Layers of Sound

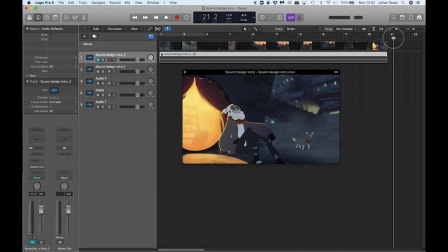So I've played you that bit of animation. Let's just go through some of the key things.
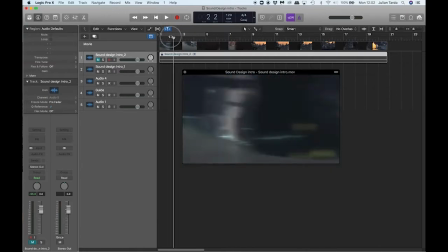So this is traffic here. It's a cityscape, obviously. So I'm imagining some whizzing past sounds of cars here and general traffic. Then we cut to, I suppose the camera goes in into the city at that point.
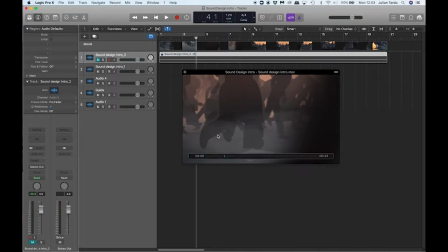So we're going to get a change of atmosphere and obviously lots of footsteps and busyness.
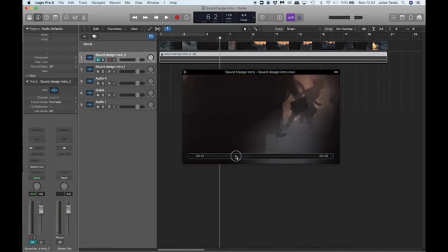So we're going to probably overlap a lot of footsteps. And our key character is this little dog.
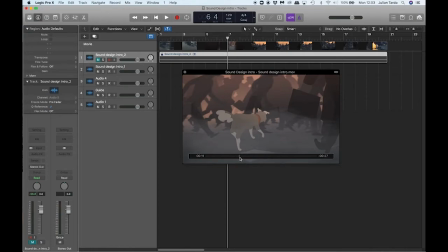So we're going to try and find some dog sounds that will give it a voice.
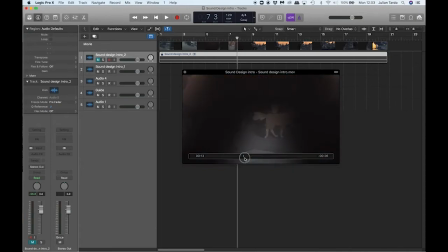Then the dog
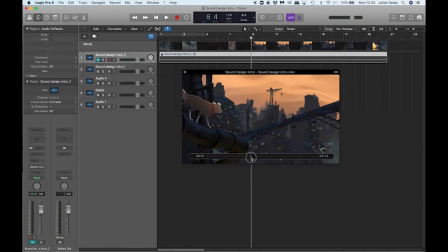has this view over the city, so we're going to have a change of atmosphere again. And maybe these cars that are hanging from this sort of cable bridge sort of thing, maybe they're making a sound of some sort, clanking.
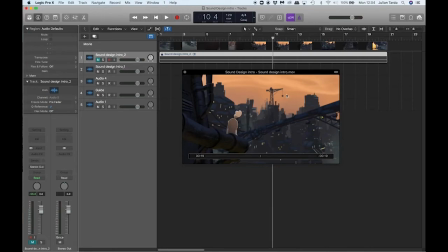And there's also that crane in the distance, maybe that's making some sort of industrial type sound. And then at this point the camera descends, so maybe we've got some sort of sound that represents descent.
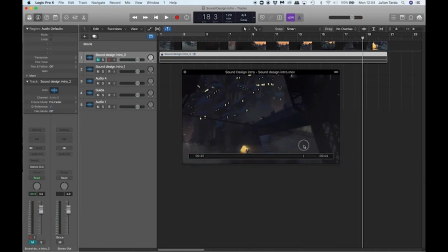And obviously we're passing these whizzing cars as well, so maybe need some of that. And we can see just at the bottom this glow, and this is where the dog's master is living, underneath the bridge.
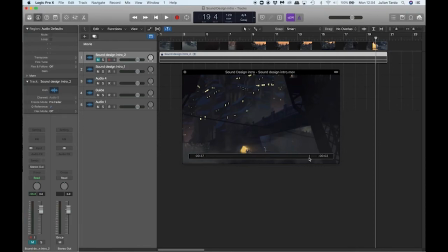And you can see the dog descending the stairs just there, which is the very, very final little segment just here. Okay, so it's really the sound of some sort of descent,
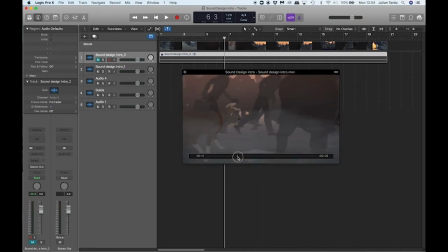and we're going through these different atmospheric changes as well, so we need to give voice to all those different things. And that's really the business of sound design, and that's what this assignment is asking you to create, all these different layers of sound.